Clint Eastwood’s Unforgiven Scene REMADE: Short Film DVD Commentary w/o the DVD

Alright guys, essentially this is a short film's DVD commentary without the DVD. So 12 years ago I took a scene from the Unforgiven, directed by Clint Eastwood, having never seen the actual film, so I don't know the director's choices, but having read the script so I understand the story and the characters. And so what I did is I used camera moves in this scene where money is being propositioned by the Schofield kid to go on a killing spree with him for money. And so let's take a look at the short film, the mistakes that I made, and the things I should learn from it as I prepare for my next project. Let's dive in.
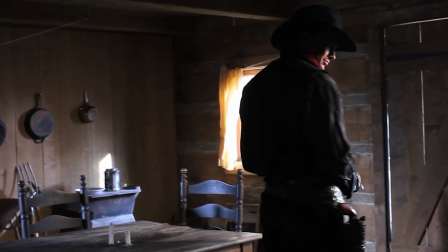(0:35) So you're Pete Softow's nephew, huh?
So all these camera moves, mostly the dolly shots, are done on purpose.
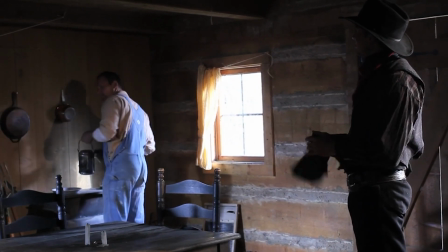(0:41) Some I done in the old days. I could have. Easy. Yeah, I guess so.
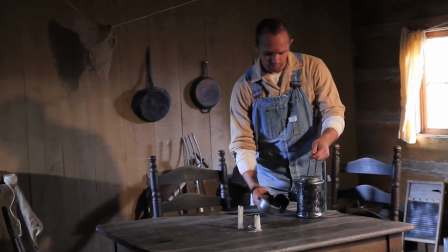(0:47) Like I said, you don't look like no damn killer.
And something I made a mistake on years later, not preparing as much.
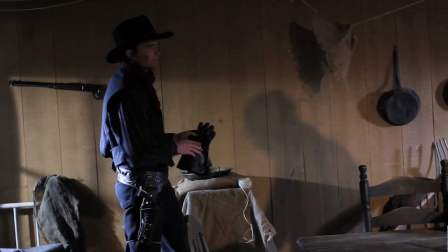(0:53)
But this one I did.
Well, Uncle Pete said that you was the meanest, damnedest gunslinger ever lived.
I love his reaction here.
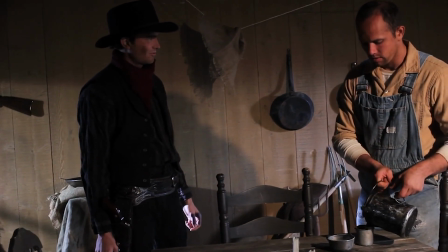(0:59) If I wanted a partner for killing, he'd be the worst one. Meaning the best.
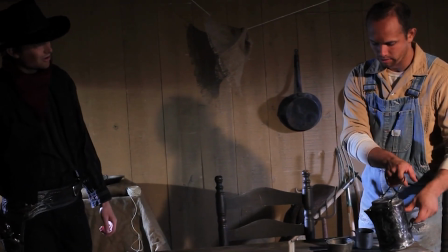(1:04) On account of your...
Look at his face, Sean's face. Snow, Money's face.
Ain't got no weak nerve nor fear.
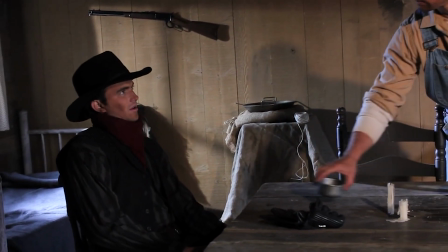(1:10) He said that, huh? Well, I am a damn killer. He didn't myself.
Sound too happy about it.
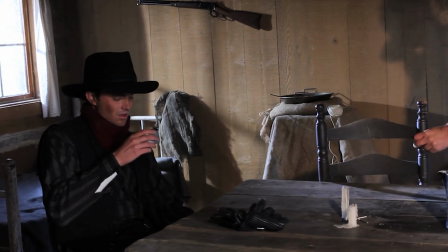(1:15)
It sounded like he was giving him a compliment, but he didn't take it as a compliment. Schofield Kid, they call me.
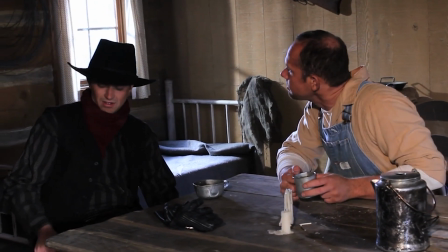(1:24) Schofield. Yeah. You from Schofield?
He tries to change the conversation.
No, on account of my Schofield model Smith & Wesson pistol.
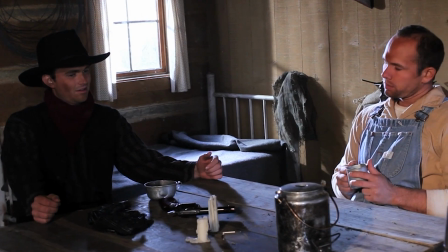(1:32)
And fails.
Oh.
This whole time, we've been rotating around counterclockwise.
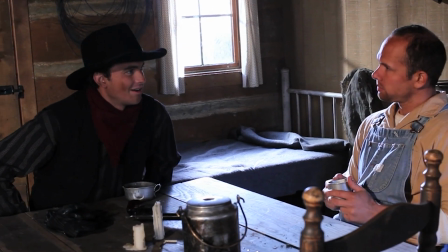(1:40) About what? Be my partner. I'm going up north to Nebraska, gonna kill me a couple of no good cowboys.
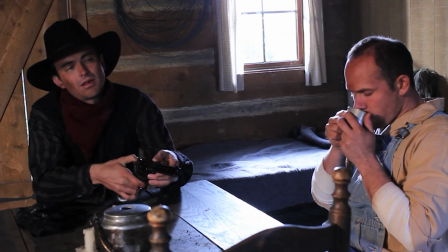(1:46)
And now we're starting to see the door here. That's on purpose.
Cutting up a lady.
We want to see with this one shot.
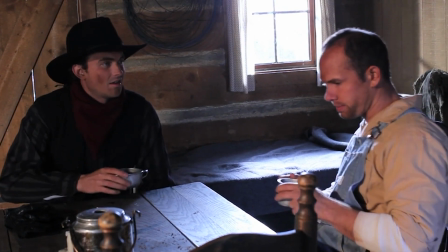(1:53)
We got to see the door open, which is going to happen in a second.
Jeez. $1,000 reward.
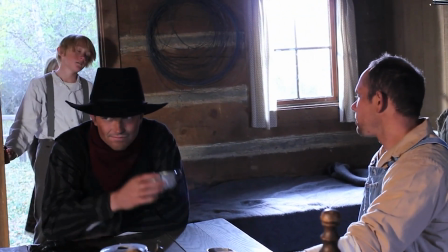(2:01) $500 apiece. Paul. Will, I'll be there in a minute. I almost got that pig loose.
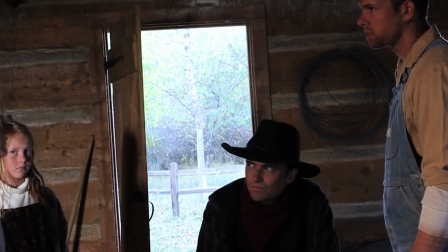(2:08) Go check on the other pen.
And I love this little girl's performance here. I directed her to do that, and I'm pretty proud of it.
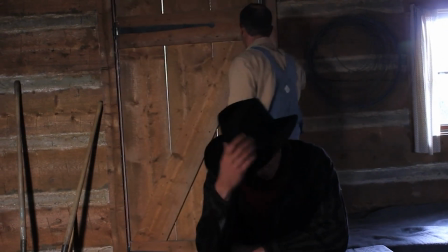(2:16)
Just to stare at him for just a little bit longer as a curious person. And this moment here. This is where he finds his reason why.
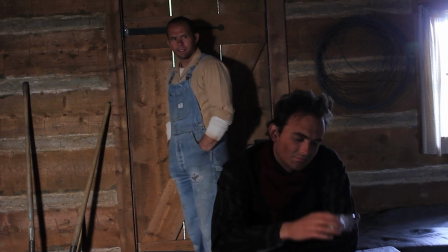(2:23)
It's from the kids. And he looks up. That look up was really great.
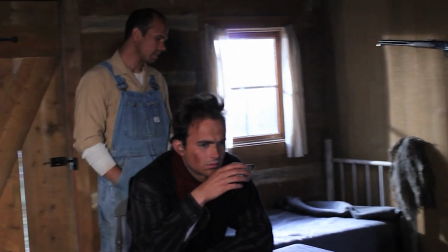(2:30)
There's that dolly shadow. I made a lot of mistakes on this project.
My wife, she cured me of it.
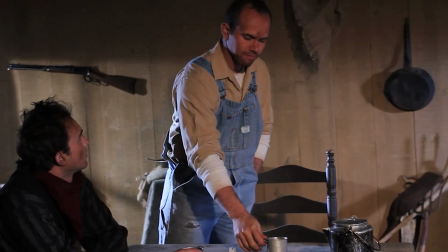(2:35) Of drinking and wickedness.
And so...
You don't look so proud.
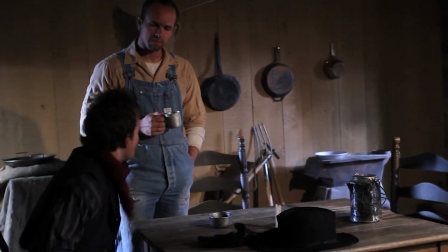(2:40)
The conversation's done. The dolly is supporting that. It's not going to go anywhere. Schofield kid hasn't given up on it.
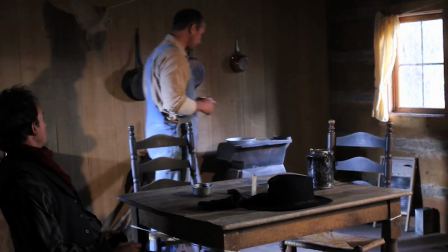(2:47) She passed on, kid. What? Been gone 3 years now.
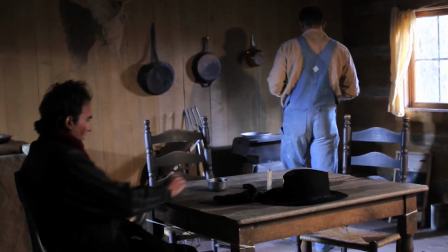(2:52)
And he turns away, disengaging in the conversation, and the conversation's ended now.
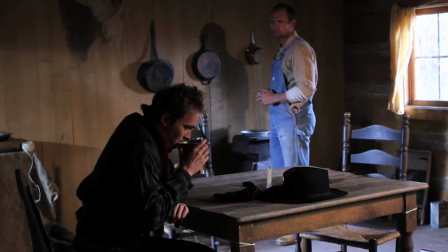(2:57)
And it lingered for a little bit longer than it should have. I probably should have cut it off a half a second, maybe a couple seconds longer. You know, imperfect. There's a lot of things wrong with it. Let's go. Let's just go there.
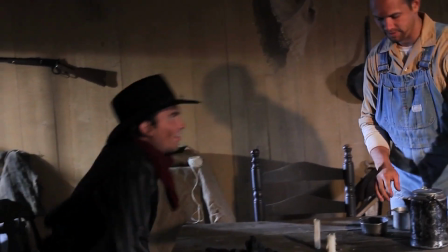(3:07)
There's shadows. There's a boom shadow. There's a dolly shadow.
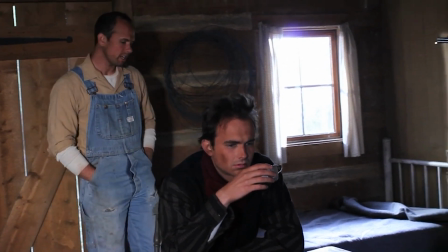(3:12)
And I still picked this one. I still picked. There was 15 different takes or so, if I'm remembering correctly. It's been 12 years. But like... I still picked this one to submit to class because it was the best one. And despite all of those mistakes, I feel like the choices that were and the timing of how everything worked out perfectly here, this was still the right one to make.
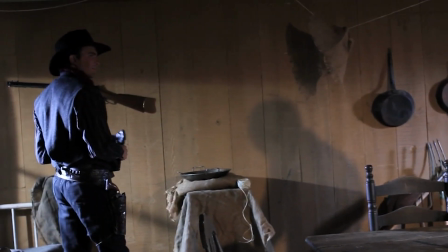(3:37)
And it just shows you, for me, I think I did a good job. I did an okay job.
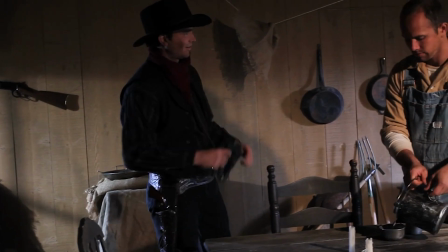(3:43)
I get a good job despite the mistakes.
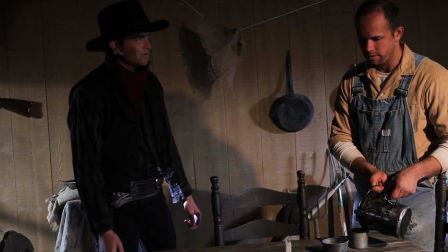(3:45)
The turning and rotating around and the stopping and starts and the him finding his thought right there at that moment.